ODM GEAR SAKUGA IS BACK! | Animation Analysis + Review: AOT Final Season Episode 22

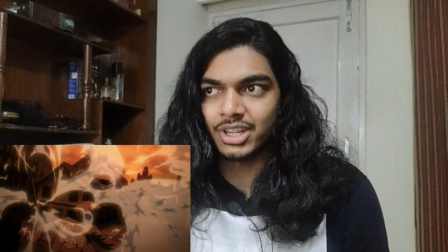1366s
even though it's far away since most of it's done digitally anyway they're just going to
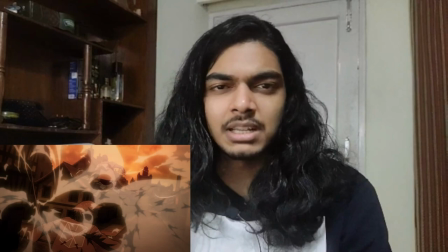1371s
have a better coordination and teamwork so very hopeful for
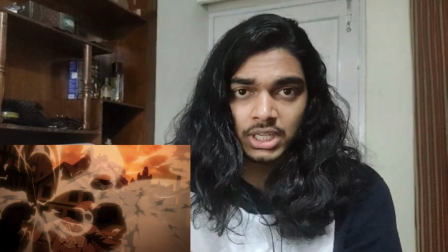1375s
mapper's future projects especially with something like chainsaw man where there's going to be a lot of 3d and 2d mixing like um denji's chainsaw form his head is
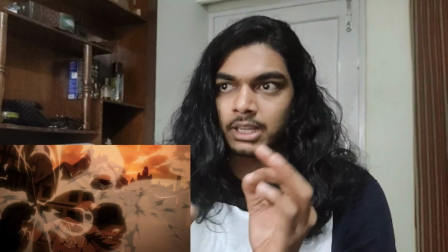1385s
going to be cgi and his body is going to be 2d that's a very complicated level of cgi and 2d
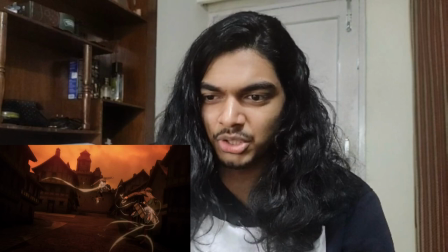1391s
mixing which requires a lot of coordination and again they're just blurring
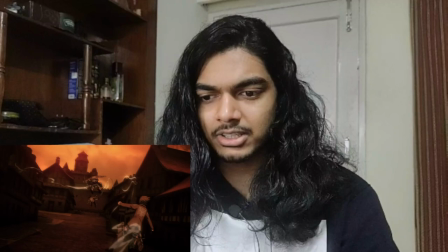1396s
frames even though it's good 2d animation some of the frames are blurred it's
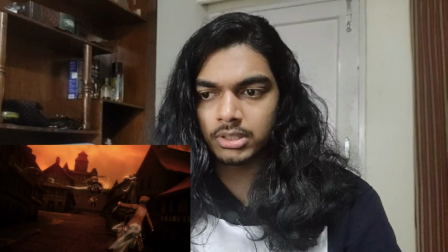1401s
there's also the idea of personal preference coming
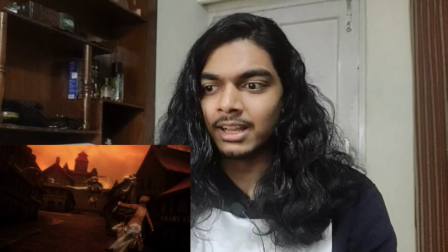1407s
into this because this is everything that i hate in a video game that's what the director of photography is doing um when i play doom eternal
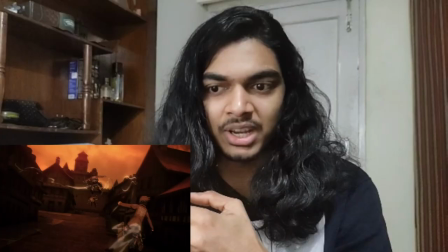1415s
the first thing i could do is just go to the video settings i disable motion blur i disable bloom and any fucking bit of chromatic aberration and
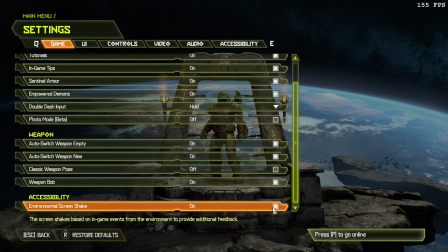1423s
film grain and i disable environmental screen shake that's everything that i disable as soon as i get into the game this has motion blur this
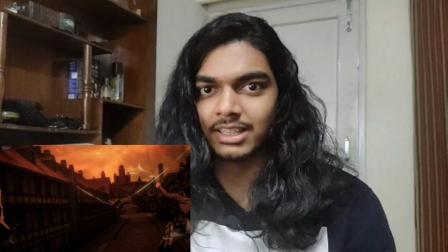1432s
has environmental screen shake with the way the screen is just violently shaking with respect to the background this has motion blur this has everything that i hate about
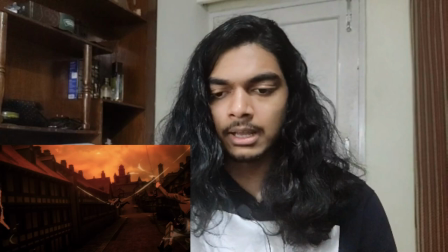1440s
video games but of course it's completely different but the way
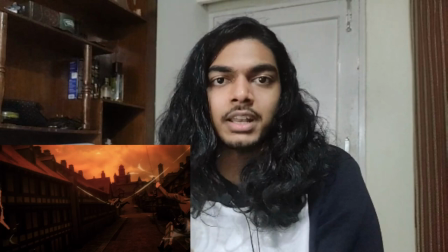1445s
the motion blur is integrated here is the way the motion blur is integrated in video
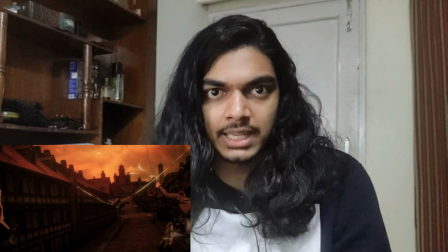1449s
games it's just a post effect that's just lowering detail
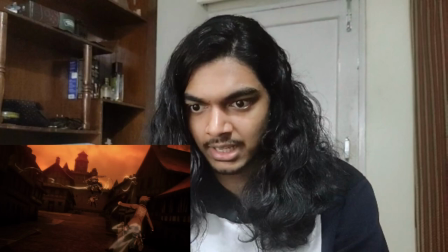1454s
and in this case again the way the motion blur is integrated it is just a post effect
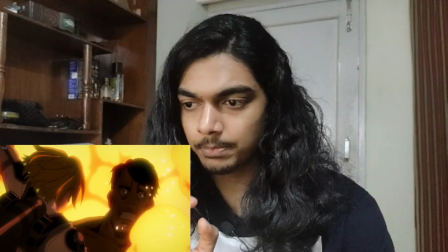1458s
that does nothing but lower the detail and i'm not fond of it this scene however the
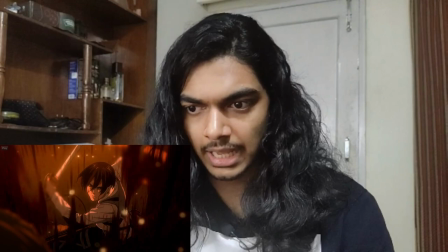1464s
compositing is average it doesn't ruin the animation and it actually
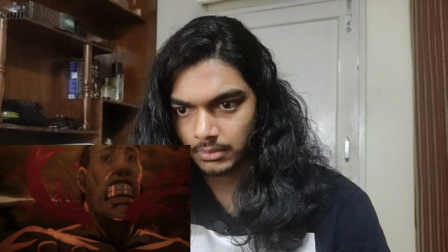1469s
looks kind of sick like the glossy effect here it's really good now blurring this
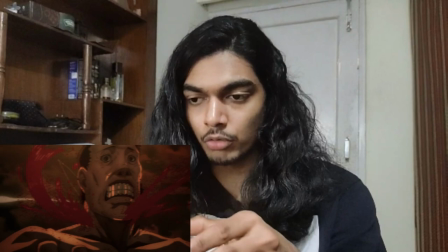1475s
shot makes sense because there's very little movement in these keyframes very
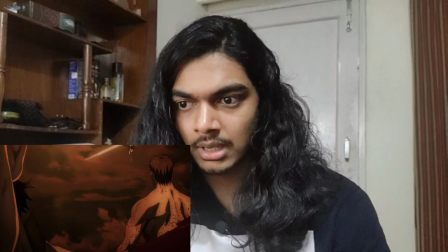1481s
little smearing it's not very well drawn keyframes because you can see the way Mikasa is
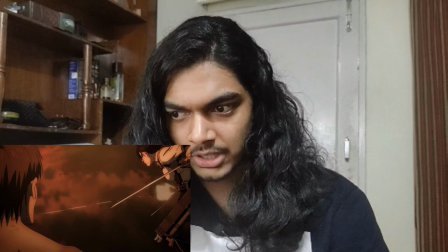1486s
moving it's it's quite stiff there's not much smearing not much squashing
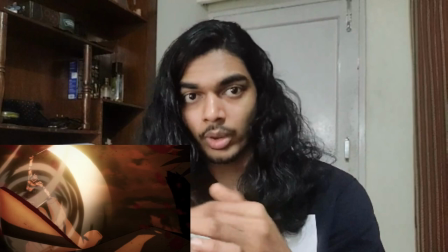1491s
really the only thing that showing motion blur in the form of
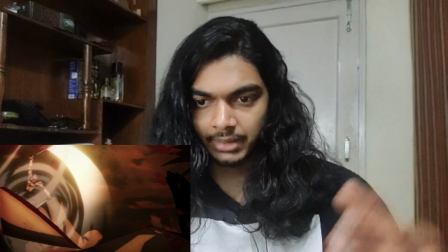1497s
smears is her sword here and the wind animation but other than that which might
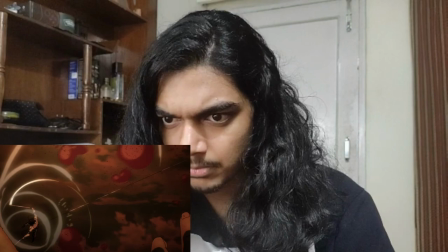1502s
be a post digital effect let me see no no those are hand-drawn smears for the
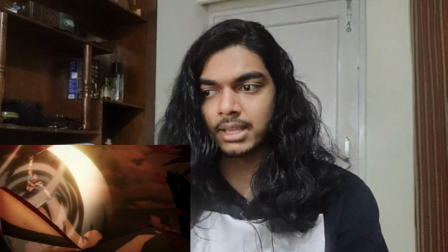1507s
swords i'm pretty sure but other than that mikosa's character itself has very
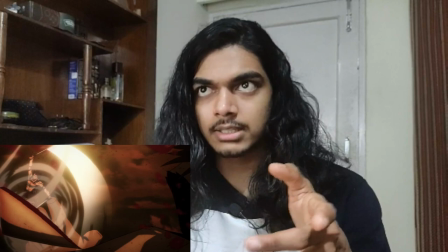1511s
little smearing on it so since there's very little smearing
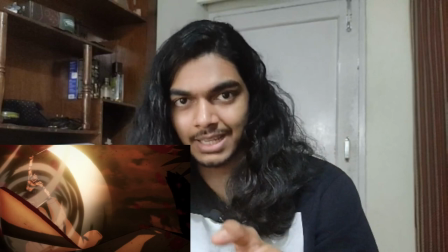1516s
on it since the keyframes are not all that good it makes sense to use
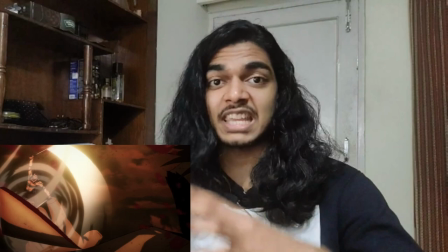1521s
motion blur to depict motion ufotable this is a lot people praise ufotable's animation a lot because they say ufotable's animation is good because the characters are
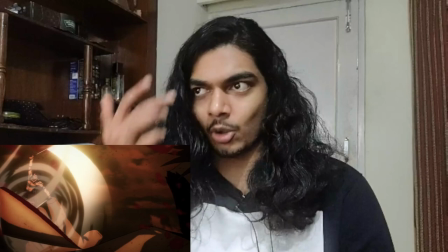1529s
always staying on model which is just actually not a good thing that is a bad thing that the characters are always staying on model that's poor animation
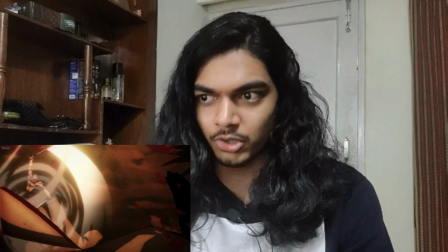1537s
technique that they're not using smears or stretching or squashing but
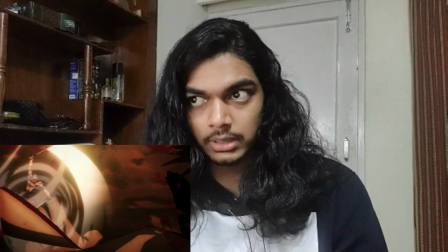1542s
because the characters are remaining on model they actually use a good amount of motion
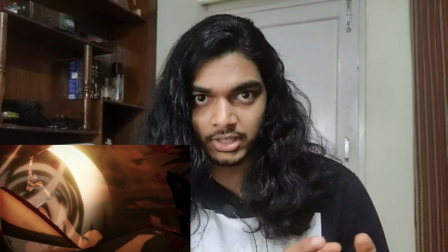1547s
blur to hide the fact that they are using stiff character designs and of course when
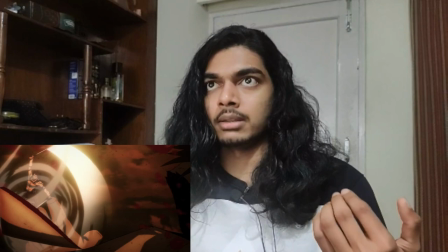1551s
actually good animators are animating for them like when masaya kukunihiro or nozumu
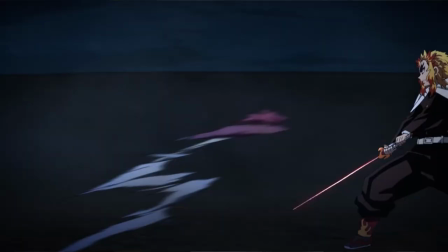1556s
abe are animating the characters are usually very smeared especially when masaya kukunihiro is animating like i'll put an example screenshot up here you might
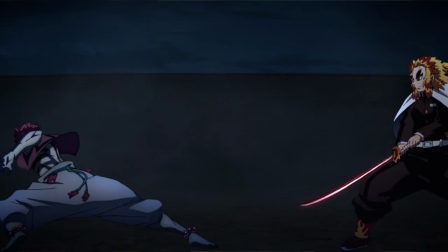1565s
look at that and going wait what the fuck is that that is akaza that is akaza's entire body that is just smeared the fuck up and when nozumu abe
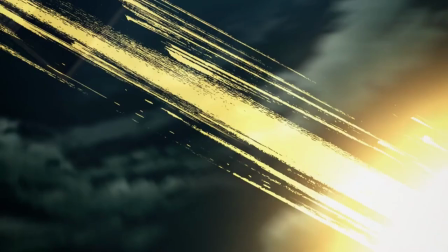1574s
is animating what the fuck is that that is Zenitsu. That is Zenitsu's entire body.
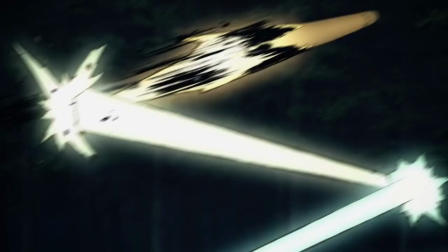1579s
It's just a smeary mess because they're moving so fast and it's not bad animation because they're smeared.
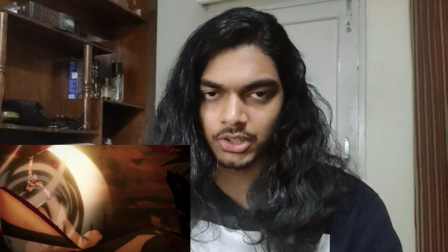1586s
In fact it's the exact opposite. It's good animation.
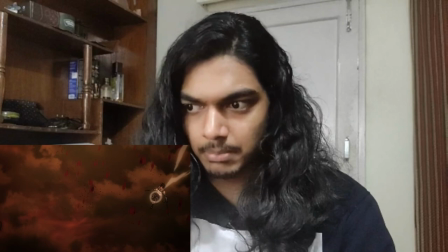1589s
Here because the characters are remaining on model and not many smears at all it makes sense that they're using motion blur.
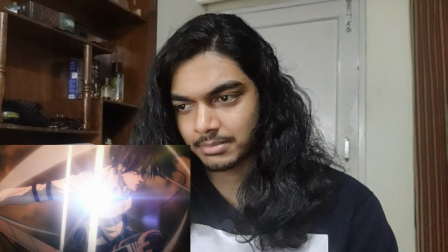1598s
I really like this close-up shot of Mikasa. Almost like giving a fish eye effect because of how close she is to the camera.
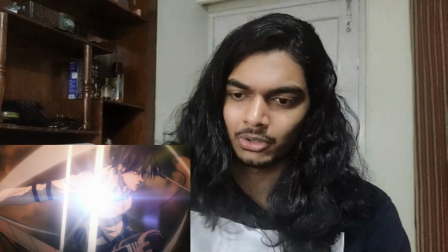1604s
and then these pretty cool cross flares that i think are digital these are not
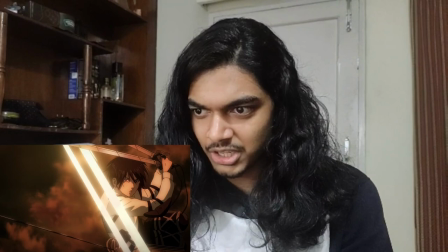1610s
hand-drawn cross flares and the cross flares then transition
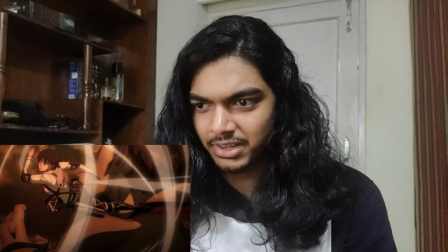1616s
to become the blades smears which is just super cool again a lot of blur here but
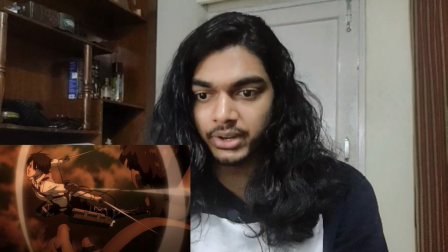1622s
it makes sense because as i said there's literally no smears on mikas's
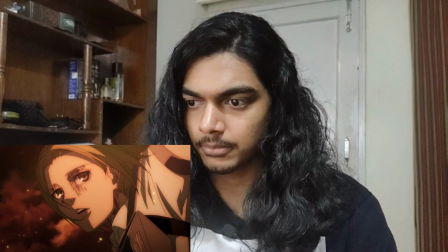1627s
model here so they're using motion blur to hide that
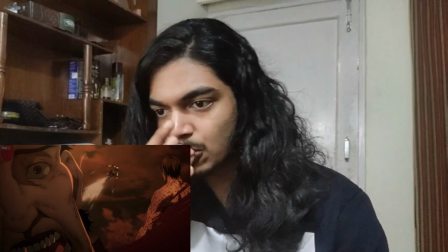1631s
the key animation is not all that good but the effects animation amazing probably satoshi sakai again especially
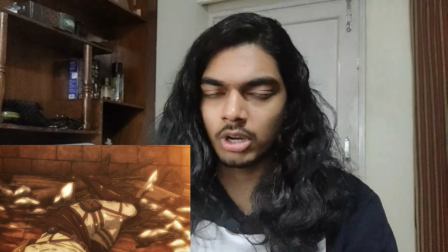1639s
for this cut that is the way the blood is just gushing out it's amazing effects animation the last scene i'm going to talk about is pretty
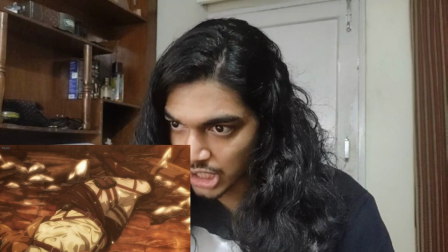1647s
much an illustration but this is just
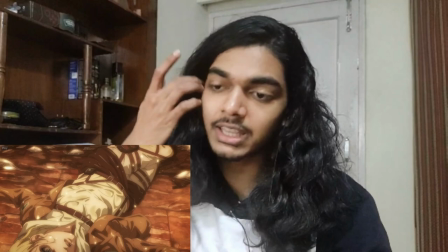1651s
extremely high detail this is so well drawn everything
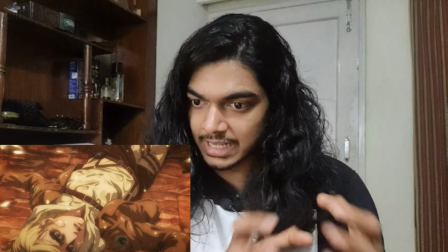1656s
here is just so well drawn like the clothing the way it's wrinkled
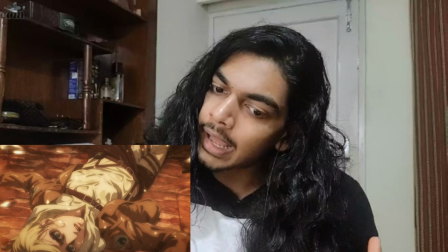1661s
because you can tell that this is wet clothes because of how wrinkled it looks and annie's
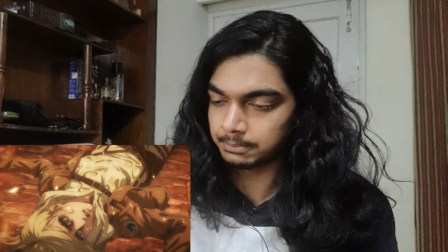1667s
exhaustion perfectly shown with her um expression her hair
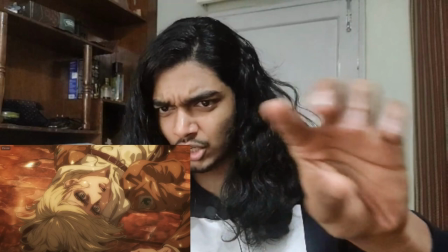1674s
so much detail in her hair the shards of ice at the sides the liquid
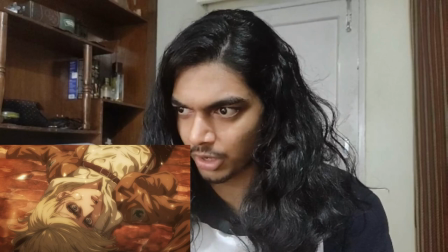1679s
all over her body it looks very nice i i don't think i've
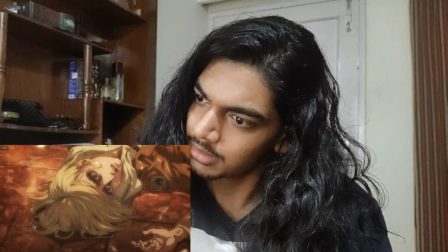1684s
ever seen this level of detailed foreground drawing ever with which studios attack on
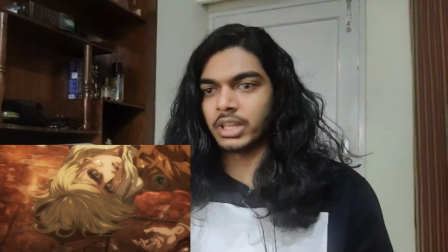1690s
titan this is just super high level of detail for her entire body
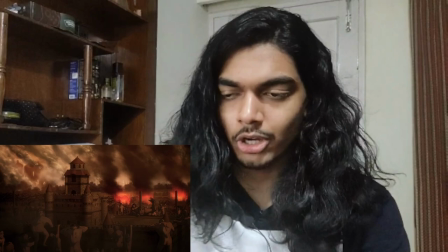1695s
the hair the clothing it's all amazing and this is
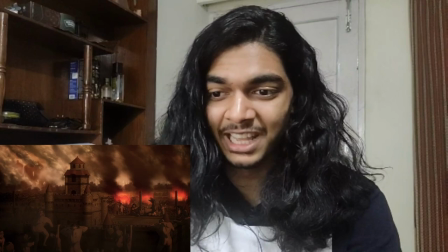1700s
the last thing that i'm going to talk about i was supposed to talk about this earlier but i missed it wow
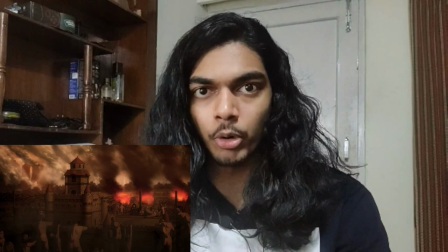1704s
this has to be the best background in attack on titan this is so fucking good the way it storyboard it it is
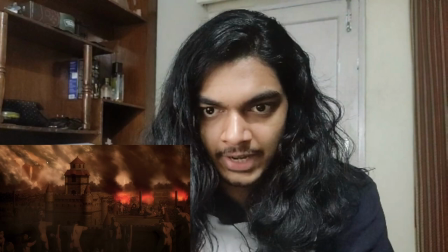1713s
incredible if you look at the very super background here you see the titans they're hidden by
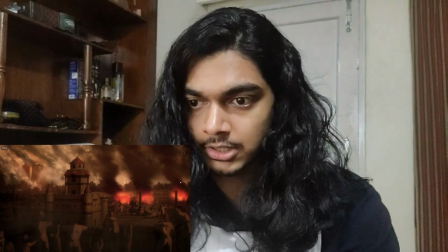1717s
smoke but you see an entire silhouette of the marching titans
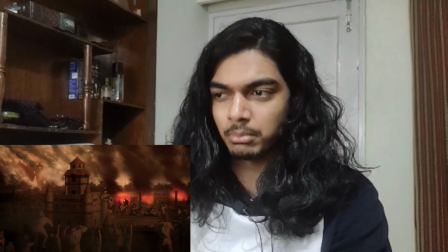1722s
here so good it looks incredible like the foreground here if it was removed then it would look even better if it was just this background i
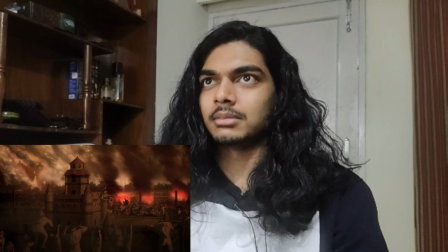1731s
want to look what the illustration looks like because this is some extremely beautiful illustrations it's like a scene from porn when they're doing
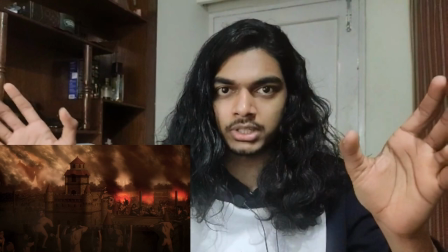1739s
doggy style sex like the girl is pretty hot so the scene is pretty hot but the guy's ass cheeks are like covering a quarter of the screen so you can
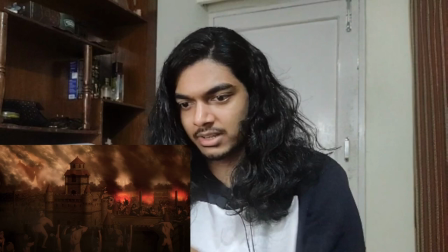1748s
barely see the good stuff this is what that is like like the foreground models here they're not very good the titans look
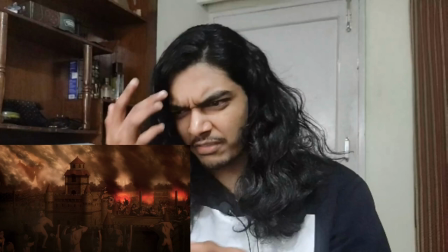1754s
really poorly drawn they also have pretty thick line work so they become very conspicuous.
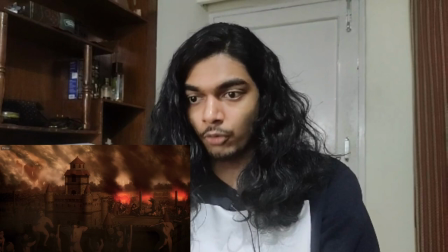1761s
I wish they had thinner line work so they are barely noticeable. They're just proper silhouettes that you don't focus on at all.
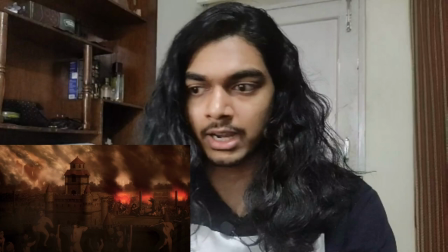1769s
But here you kind of focus on the titans and you won't focus on the background. Whereas the background here is absolutely stunning.
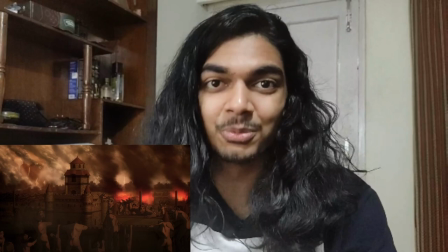1776s
It looks so good. It just looks like this background is just straight ripped out of Doom Eternal.
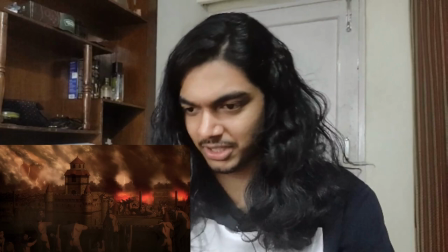1782s
It just looks super super impressive. Just an amazing background. Truly wallpaper worthy if this foreground didn't exist and that's about it that's the entire episode so how would i rank this episode in terms of visuals not too bad how would i rank this episode in terms of animation